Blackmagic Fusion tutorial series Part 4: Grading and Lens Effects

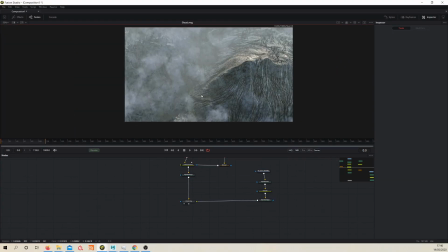So we've got this, and with CG renders, they tend to come out quite sharp. So it's always good to just drop down a blur node. And in this case,
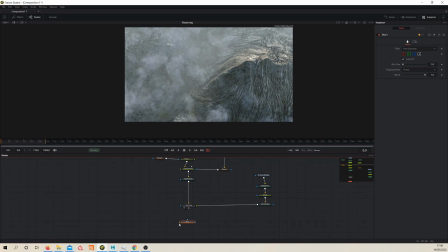we just want to blur a couple of pixels to take that kind of perfection off of it, so it feels less CG.
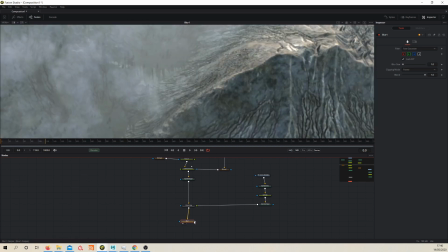So that's probably a little bit too much blurring, but maybe 0.5, 0.8, just softening the image a little bit.
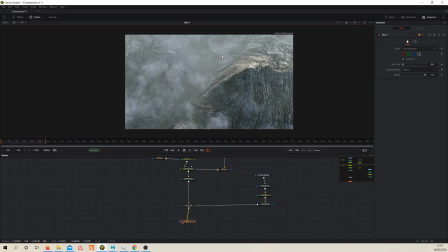It's just a nice way to help it, you know, feel a bit more organic rather than this kind of ultra sharp unrealistic render sort of thing. So that's the first step. And then what we want to do is add an exponential glow to our scene.
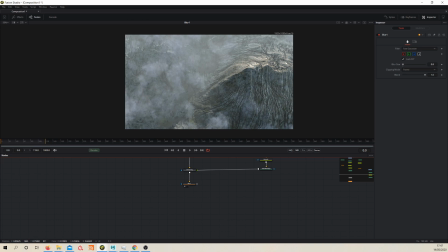So this will kind of simulate these hot spots of light. So let's throw one of those down. Expo glow, fast expo glow I'm looking for.
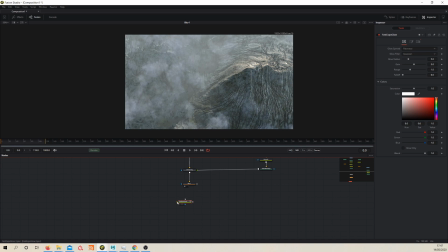This is one of the ones from the reactor. So let's feed this in, take a look.
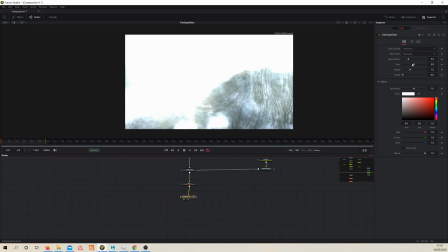This is essentially a bunch of nodes combined, so you'll see that it takes a second to calculate. And the gain is far too high, so let's just drop it way back.
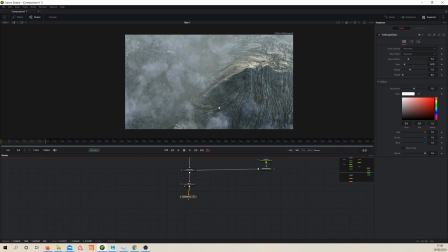Just a little bit. So you see, it's just brightened the image, it's given these hot spots.
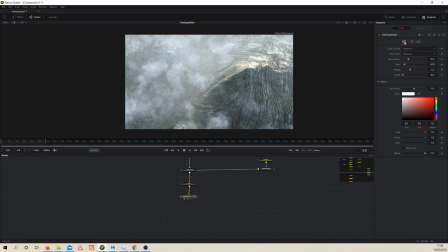But we don't want it to push too far, really. We want to just be very subtle, because we're going to layer this kind of effect up.
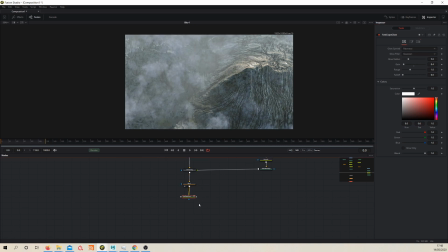So let's try 0.4. Yeah, maybe 0.4 will do the job for now. So that's looking good. We're in a good place. Maybe if we just drop the glow radius a little bit, just see what that does. Maybe it's a bit too harsh. Just a tiny bit, tweaking it. And actually, zooming in, I think the blur might be a tad too strong as well.
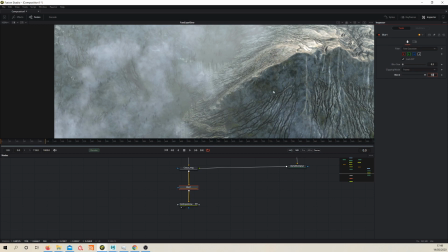So let's just drop it back to like 0.3. It's not having a super strong effect, but it's just something.
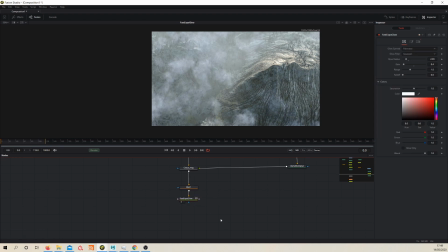So now we've got this far. Let's drop down a CCV. If you type CCV, it comes up with color curves. This is a nice way for us to sort of create some nice interest using some curves. You know, we can create an S curve or whatever to really enhance the contrast or whatever.
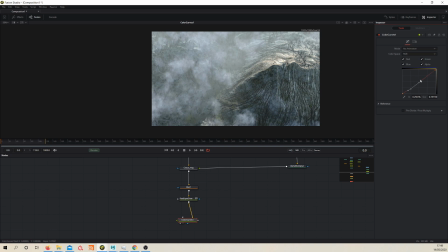So let's just drop that in a little bit, dial in sort of a look. So that's looking interesting. Let's give the highlights a bit more of a punch, maybe.
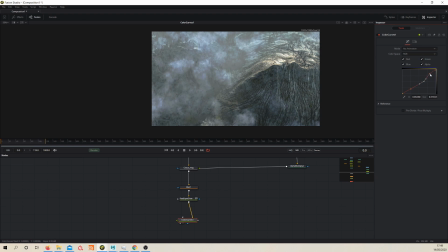Something like that. I can see we've got some funny colors appearing in the background. It might be with our color corrector for the atmosphere. I might have pushed it a little bit too far. So let's just dial that back a little bit.
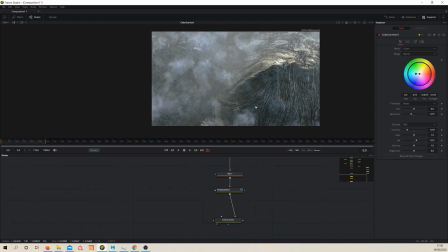Just see what's happening. So yeah, we want to be careful with those curves. Don't want to push too far with that. So just increasing the contrast a tad, maybe drop this a bit.
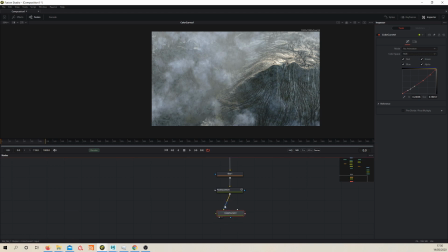So yeah, that's you. And we can, again, you can layer color curves up to help sort of dial in your look. So I think maybe if we just throw down another color correct
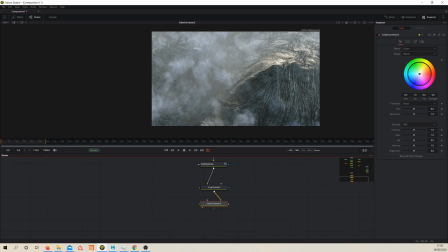and tweak a couple more settings just to get this looking right.
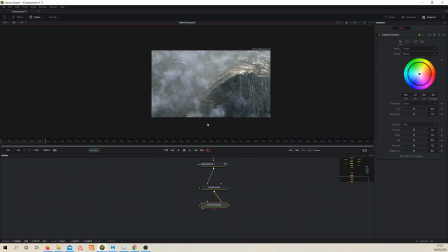I think maybe if we, at this stage, I feel that if we just drop the saturation just a tiny bit,
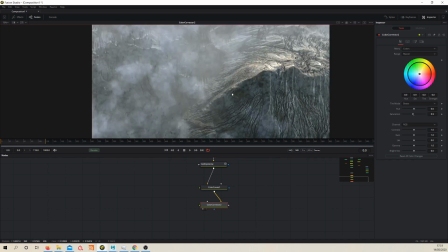0.9 maybe, and then we'll add a little back in a moment.
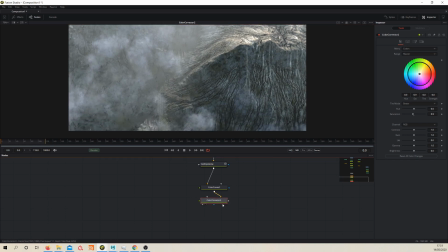So now we've done a couple of color adjustments, let's sort of work in our lens effects. So simulate a camera sort of thing.
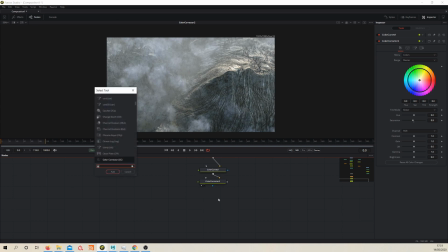So the first thing I want to do is create some chromatic aberrations. So let's chop down an XF chroma fuse, another one from the reactor. So this, if we pipe in the effect, should be quite obvious or not.
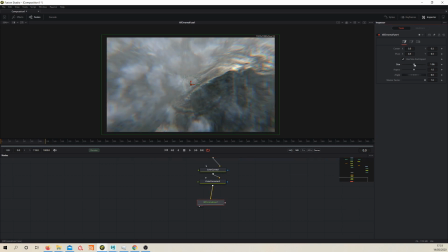Let's dial in. So yeah, look, this is, it creates some chromatic aberration. We don't want it to be that strong, we want it to be really mild.
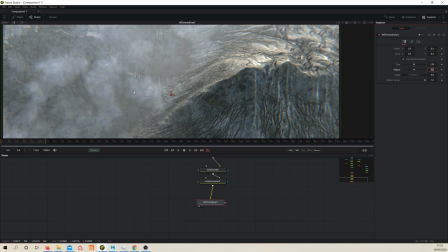So maybe 0.1. Even that might be too strong. I mean, it's quite obvious on the edges, you can see.
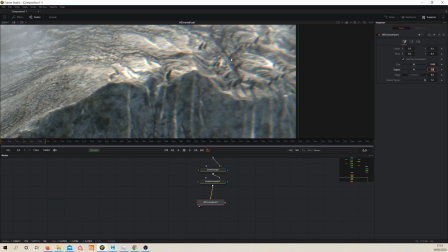But maybe 0.018. Just kind of like a slight lens effect there.
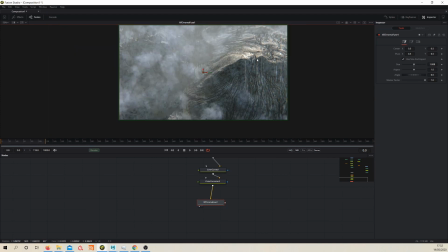We'll leave it at that for now. That's just something, bit of interest.
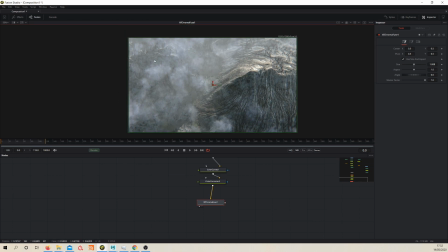And then we want some grain, you know. We want some kind of this organic feel that this is shot on a camera sort of thing. So let's throw down a film grain node. and pipe that in. Take a look, and the grain is terrible.
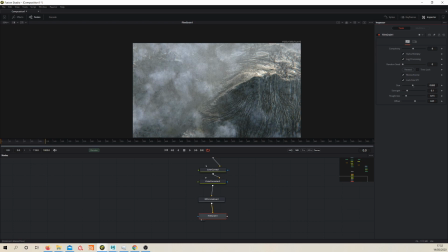So the first thing we want to do is just reduce the size of that grain. Really fine grain we want, really.
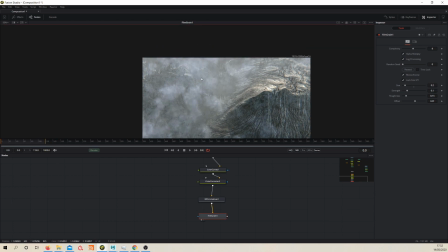Let's go like 0.2, maybe even finer than that, 0.1.
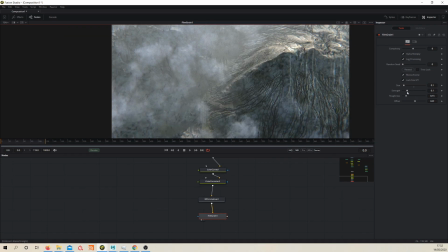Yeah, and then the strength, we don't want it to be too strong, it's too grainy.
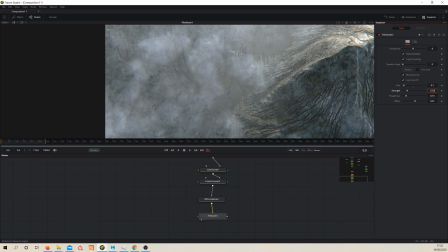Let's halve it, 0.05, yeah, something like that.
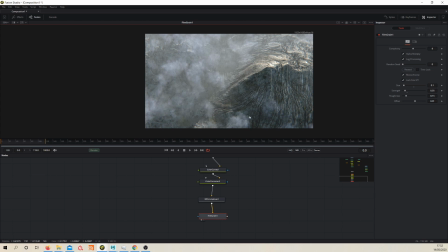At the moment, it's just applying grain uniformly across the image. That's not necessarily quite a realistic way to do it. So you could, let's say you wanted to only have grain in the shadows or in the highlights or whatever. Let's say you want that. Let's throw down a bitmap
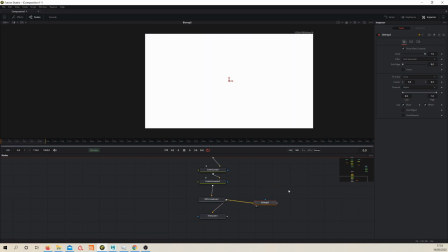and feed in the previous node and have a look, and then change the channel to luminance,
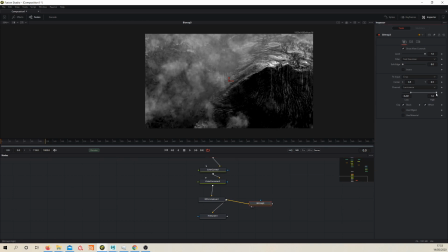and then just dial in the shadows and the highlights a bit, just so we get that contrast.
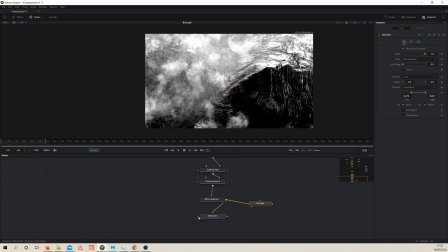And with this, the light areas will be where the grain appears. So if we grab our mask arrow and mask our grain effect with that
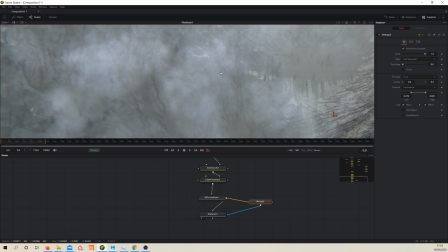and view what we've done, you'll see it's all the highlight areas that are getting the grain.
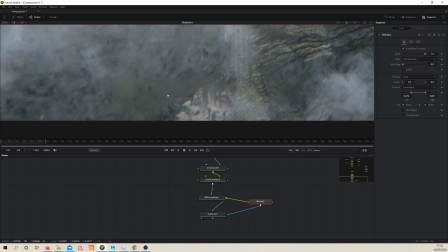And then if we go to sort of a midtones to shadows, you'll see that there's not much going on.
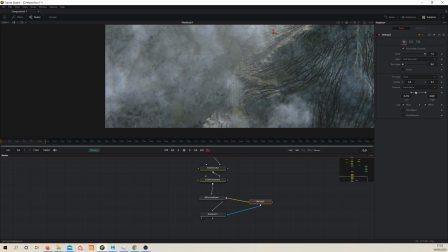And if you invert the bitmap, click the invert,
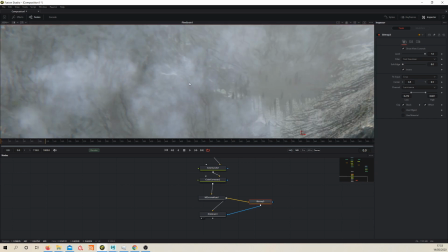then all of that is gone from the highlights, but you're getting it in the shadows. So that's a way to control where you've got it if you want to,
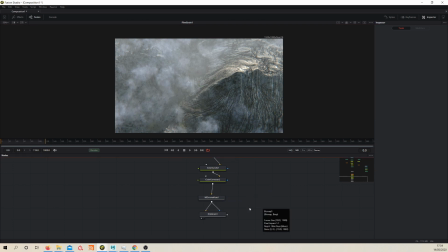but let's just leave it uniform for now and get rid of that.
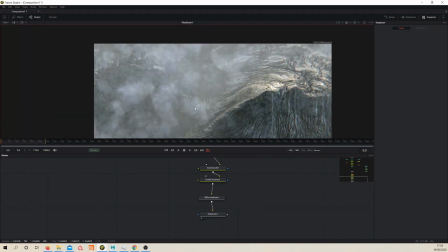So we just got a uniform grain going on. So that's looking quite cool.
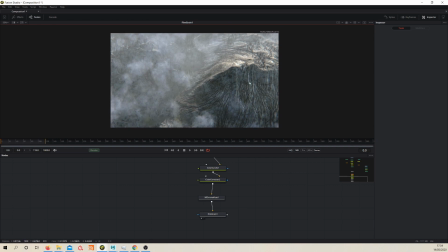And now we're getting towards the end of, you know, this how we're getting the image to look. But we want it to have, you know, it's kind of like a nice low sun in the sky.
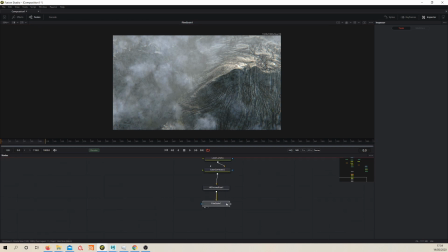We can see casting shadows. So we want to just punch up that sun effect. So what I'm going to do is I'm going to create a group of nodes to achieve this. So the first one will be hotspot. And this, if we feed this in, we'll see what this does immediately.
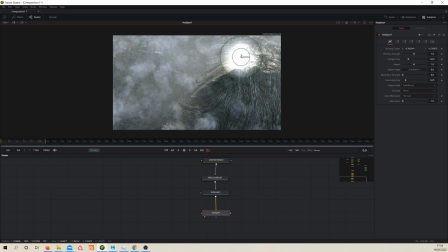Just creates this sort of area of bright light, but it dodges the image basically. And we want this to be quite large, so let's just increase the hotspot size.
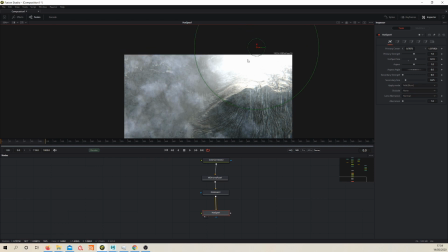Let's move it a little bit up the image. That looks terrible right now, but what we're going to do is just reduce the primary strength by a great deal. So we want to just have it to say, so it looks something like 0.1, what I've got here.
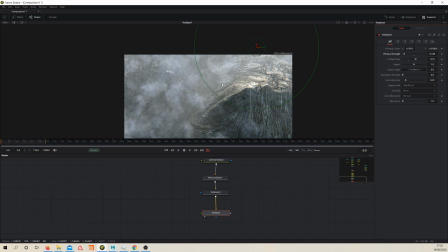And this is just gonna help make this part of the image a bit punchier.
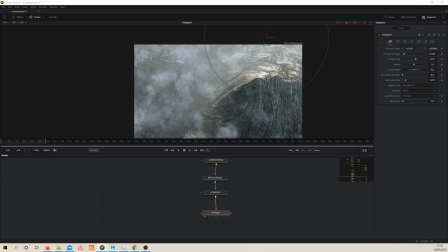And then on top of that, what we'll do is to then just now, because as you remember, we went into our color correct and color curves. We took a bit of the saturation out, etc.